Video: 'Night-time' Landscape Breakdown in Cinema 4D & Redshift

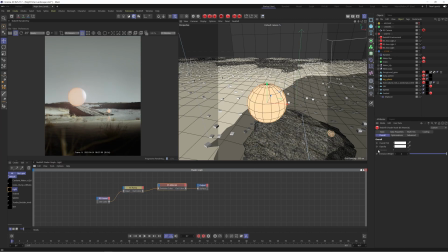8:07 And the reason I do this as opposed to just using like the default emission color is that we get quite a nice like fall off on the edge here where the light gets darker and it just feels a bit more realistic. So finally, I'm just going to go over some of the Redshift post effects I used on this piece. So we can just press this little arrow and press the settings kind of dial there.
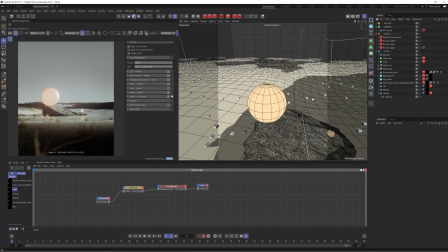8:25 And you can see I've enabled quite a few of these effects. So let's go through them quickly one by one. And you can see it really does make quite a bit of difference. So let's start with the photographic exposure.
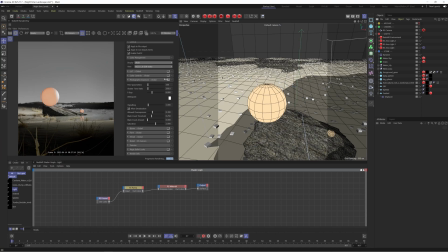8:38 This is usually the one I always enable first, and this is just going to help to kind of lift some of the shadows and also just reduce any parts that are quite blown out. It's almost going to flatten the image a little bit, but this allows us to have a little bit more control when we add some more effects. So all we're doing here is we're actually playing with the f-stop, and this is going to adjust how much light is let into the camera.
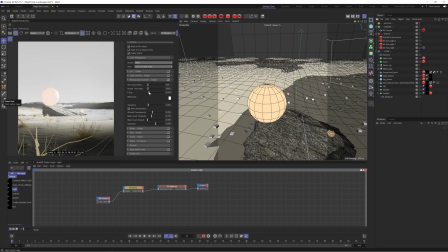8:57 If you're familiar with photography, you'll kind of understand how this works. Essentially, the lower the number, the more light is let into the sensor of the camera, and the higher you go, the less light is let in.
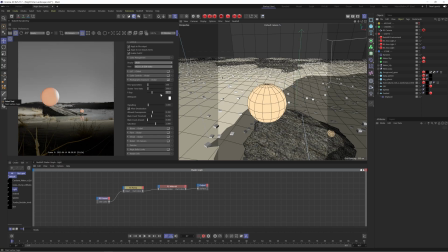9:08 So you can use this to kind of dial the exposure of your overall image. So I'm going to leave that at 6.8, and then by default it is actually going to desaturate your image slightly. As you can see, if I disable that, you're going to get that orange color back, but I tend to actually leave this enabled just because it can help to tone things back a bit and it just feels a bit easier on the eyes.
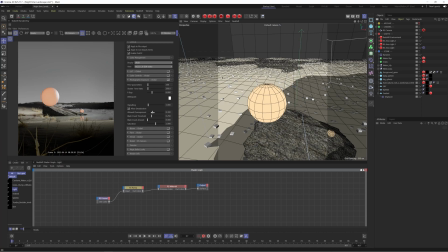9:27 So leave that enabled, and then we have allowed overexposure. So this at the moment is what is clamping those highlights. So by default, I think it's actually going to put it to 0.1, but I've actually increased this to 0.3 just to bring some more of that brightness back into our scene.
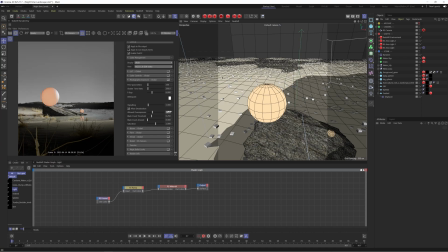9:43 So let's just set that back to 0.3, and then the rest I've left at default. So this is just helping to lift the image ever so slightly. The next thing I did was add this color controls, and this is just to boost it even more. But to be honest, we could probably do this through the photographic exposure.
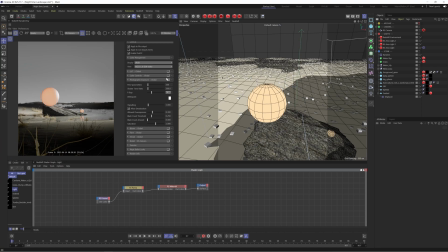9:59 If I just bump this f-stop down to something like 6.2, that's probably going to give us a similar result to what we had in the color controls. So we can actually leave that disabled for now, and that's going to give us the same result. We then applied a LUT, which essentially is kind of like a color correction,
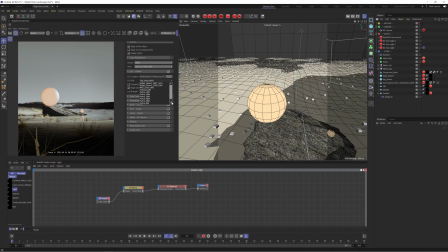10:15 and Redshift comes with a bunch of them built in, so you can kind of scroll through these and see the different results it gives you. For example, if I just flick through some of these, you can see you can get all sorts of different results. And I always like to play with these just to kind of see what different outcomes I can get. I can't actually remember which one I had it on.
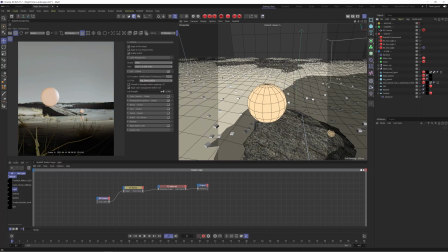10:34 I think it was something like this. We'll just go with that one for now. It looks good. So usually that'll be like the last thing I apply, just to add some nice color correction to the final image. But there is a few more things I added, and that is bloom. I'm sure you guys are familiar with this, but if not, essentially it just adds a glow to any of the bright areas of your scene.
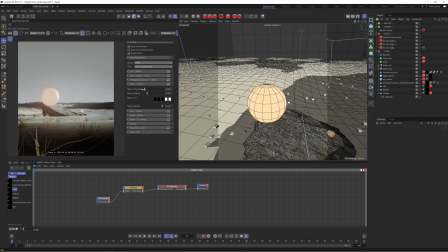10:54 And you can control what Redshift determines as these bright areas by using this threshold slider. So the higher I go, the more picky it's going to be about which areas it adds the effect to. And the lower I go, kind of the easier it's going to be. So it's going to affect the whole image.
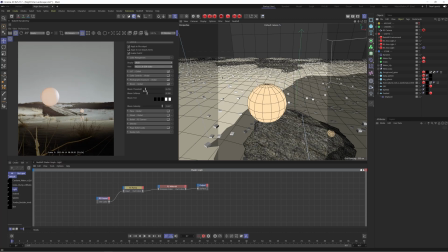11:11 So I tried to find like a nice middle ground where it's just affecting the really bright areas. So in this case, just affecting our lights. And then you can bump the intensity up. So let me just have a look at the before and after. And you can just see it adds a little bit more of a glow to our image, makes it feel a little bit more dreamy.
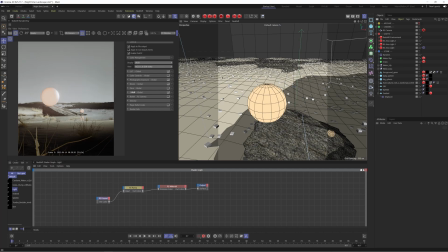11:29 Streak does a similar thing, but this time instead of giving it a glow, it's going to add those kind of streaks that you would get on like a super reflective material such as glass or metal. You can see if I increase the length of these tails, that's kind of the effect you're going to get.
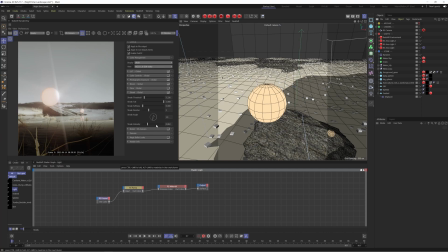11:44 Again, you have the threshold and the intensity to affect which areas are being affected and how intense it's going to be. I'm actually going to reduce that tail back down ever so slightly. And there we go, that's the result we had. Okay, I think that's everything from this scene.
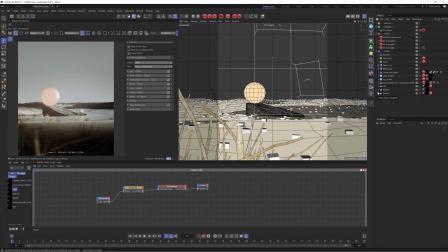12:00 So we've gone over how to create the lighting, how I created the sky in the background. We've talked about emissive materials as well as some Redshift post effects. So hopefully this video has been helpful. If you did enjoy it, leave a like, leave a comment in the comment section down below.